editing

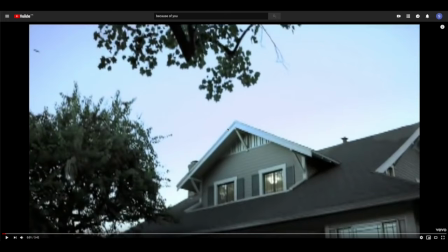recording, I'm going to be talking about the editing which has been used in Because of You. So, the first thing which I'm going to be talking about is the cross-cutting in the argument scene.
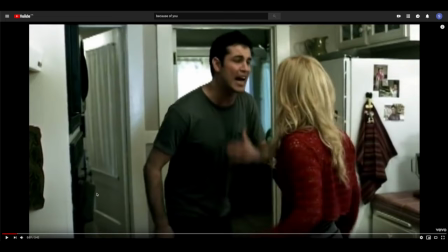So, by this I am on about this.
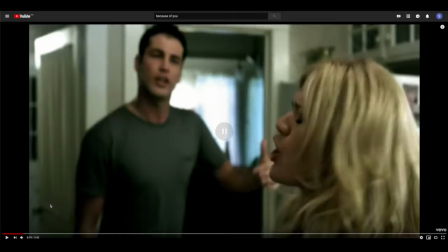So when it constantly cuts the camera angle, so then you can see how each one of them are feeling and what they're
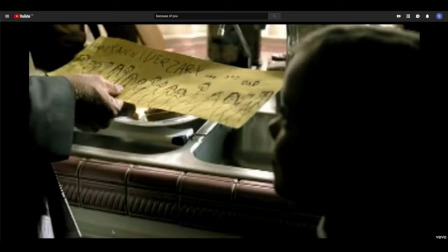looking like. They've used this in more than one place, for example here as well.
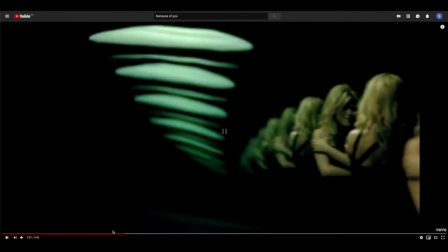So I've used it there and numerous other places throughout,
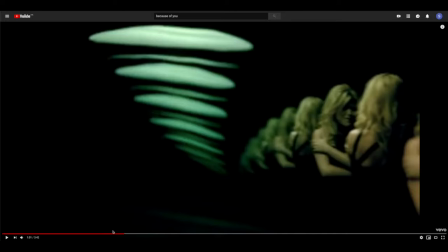but that's literally just to get the true emotions of how they're really feeling across to the audience, and it makes them sympathize. I can't speak today.
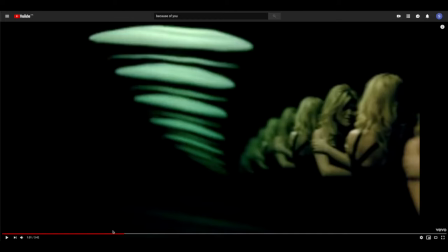It makes them feel exactly how whoever they're looking at feels. It also means that there's less bias. It also means that there's less biasness going on.
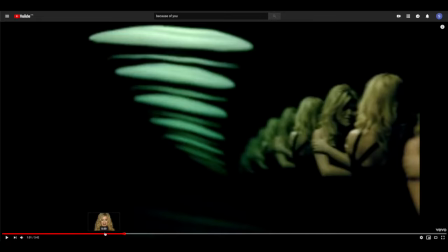So if you're constantly looking at, say, the little girl throughout this whole, not the little girl, if you're constantly looking at, where is he?
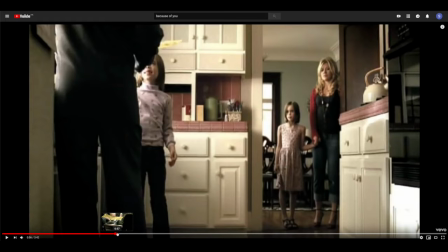The dad, for example, throughout all of this, you might start to feel a little bit of sympathy towards him as you don't know what's happening and what's going on. So by showing later on, especially when we see the mum and how they're arguing,
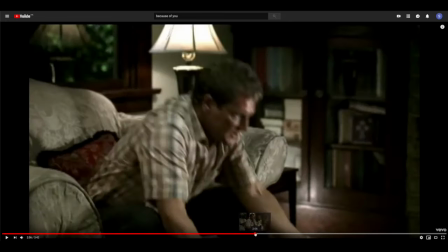where is the scene?
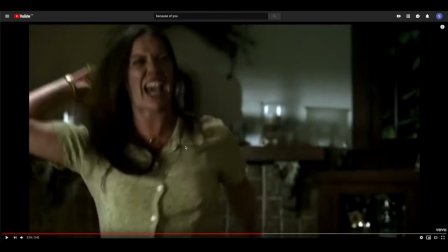So in this bit as well, we see that we go on to her face and how she's feeling. It just, this whole interchanging idea, it makes you not be biased to one person or the other, which is good.
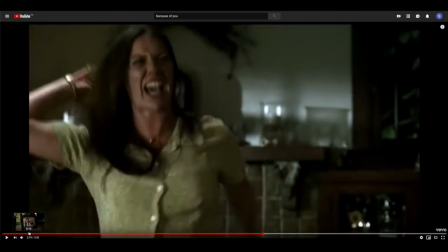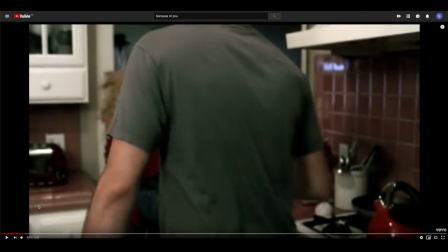So at the beginning, during this first fight scene, we can see that they're using a technique called cutaway to show the argument within a normal house and how it is moving,
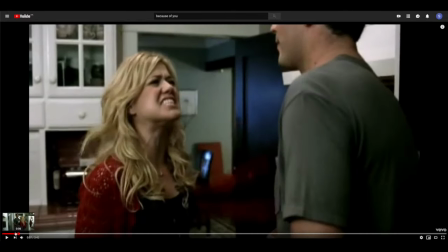well, first of all, through the window. I have to start speeding this up.
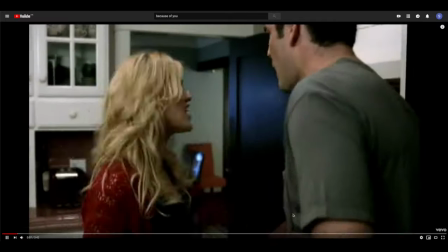So even though it's a very short clip, you do see them fighting through the window,
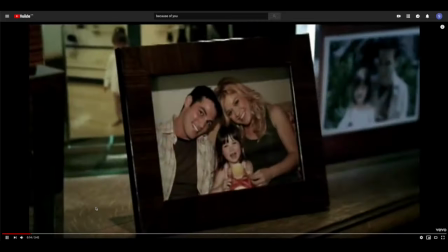and then you see them in the kitchen, and then you see them in the hall running away, and then finally by the front door.
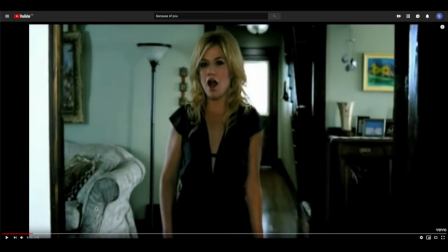This whole idea gets a very normal and house sort of vibe going on, and it makes you just get a little bit more understanding for what is really happening and everything.
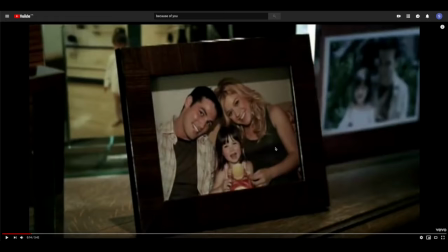So this quick insert of an image, it may seem a little bit odd at first, but it's quite significant to the whole plot,
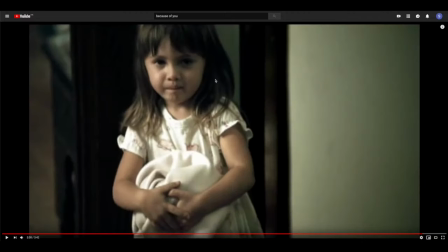and it makes you really reflect,
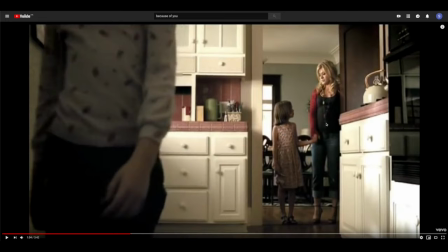especially towards the end when you get to see that they've got a little girl themselves and that this is what she felt like, and it really makes the whole thing connect a little bit better and everything like that, which is important to input actually.
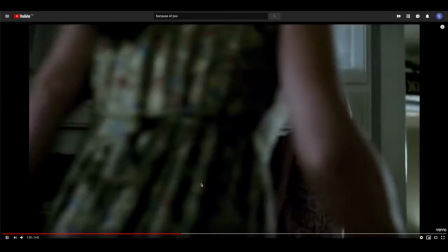We can see that at the mirror scenes, especially like here.
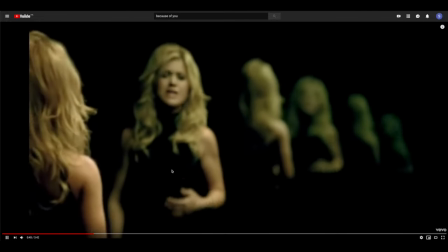Damn, that's probably the only one which didn't. Where are they?
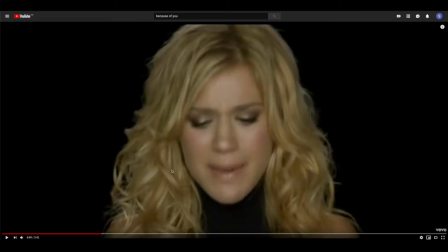So here, we can see that they've used a fade out and fade in.
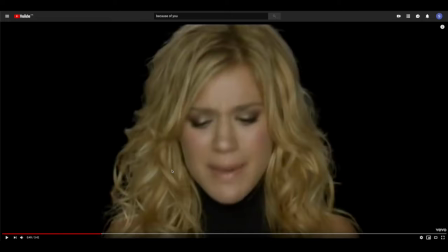This is just to show the slow progression about what's happening and how she's really just closing her eyes, if you think of it like that, and she's just slowly taking everything in and just churning up her own way and really breaking everything down.
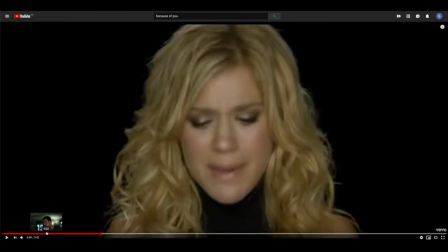I think it's quite interesting as well the way which they have edited, where is that?
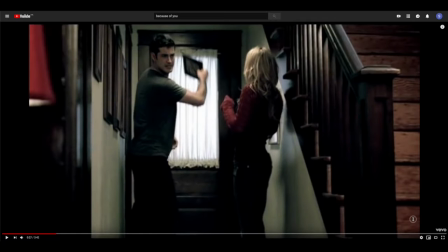This scene here.
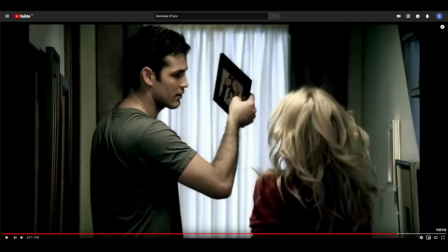The way which he freezes and she's not stuck, and then the way which it also connects
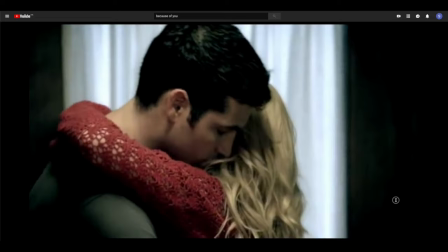down here, or at the end.
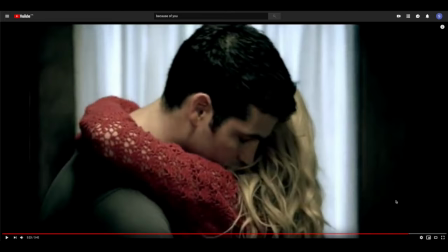I think that's quite a clever little edit, although it's not together. It's quite interesting to think that she's just stepped out of herself and reflecting on the whole thing and about how it looks to her child and not just herself.
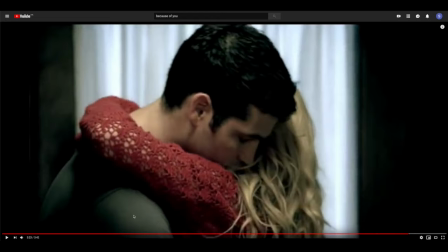So when we can see this main character and when she's turning around especially, they've used slow motion. This is just literally to make it all sink in a little bit more
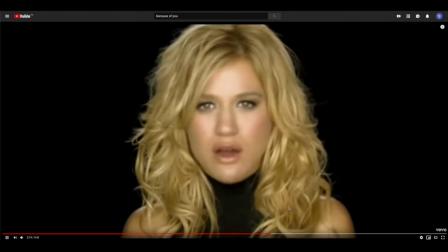and get a better understanding for how she's feeling and that she's quite...
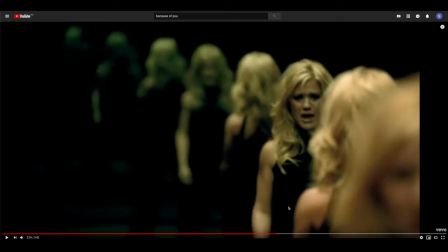it still reflects on herself, and that it is quite a touching subject for her,
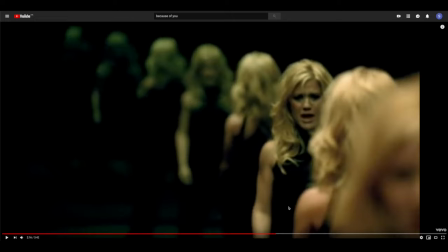which is important to show that through the acting as well. So they have used an ellipsis or the expansion of time, which is basically just cutting out scenes that are self-explanatory.
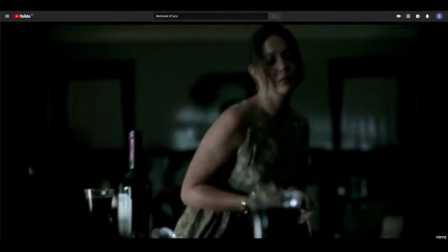For example, when the mother is sitting at the table on her own
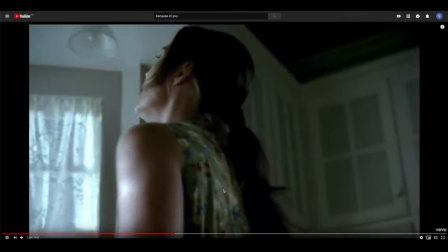and she set it all up and everything's just perfect, we can see that she walks over to the bin, but then
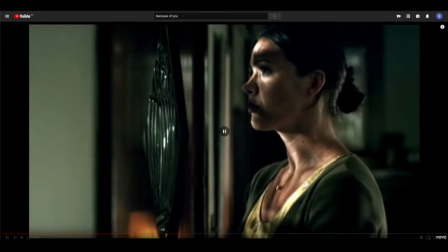you don't need to see her putting the plate down on the table or her continuously walking about to get to the door. It's just, they've cut out all the extra scenes of her walking around and doing the stuff which obviously you can work out for yourself,
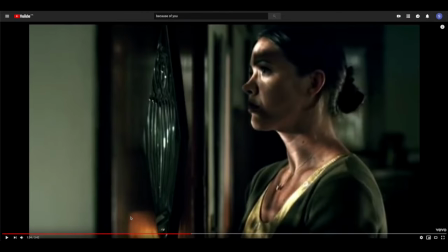because they've only got 3 minutes 42 seconds for this song. Some significantly less, to be fair, but that's not a lot of time which they can just be faffing around with, like extra
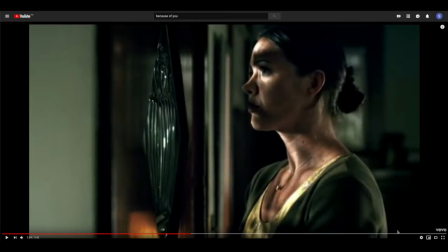video which they don't need. So it's quite a clever way of cutting all of that out. But yeah, I think that pretty much sums up the editing for Because of You. Well, the bits which I thought were the most important.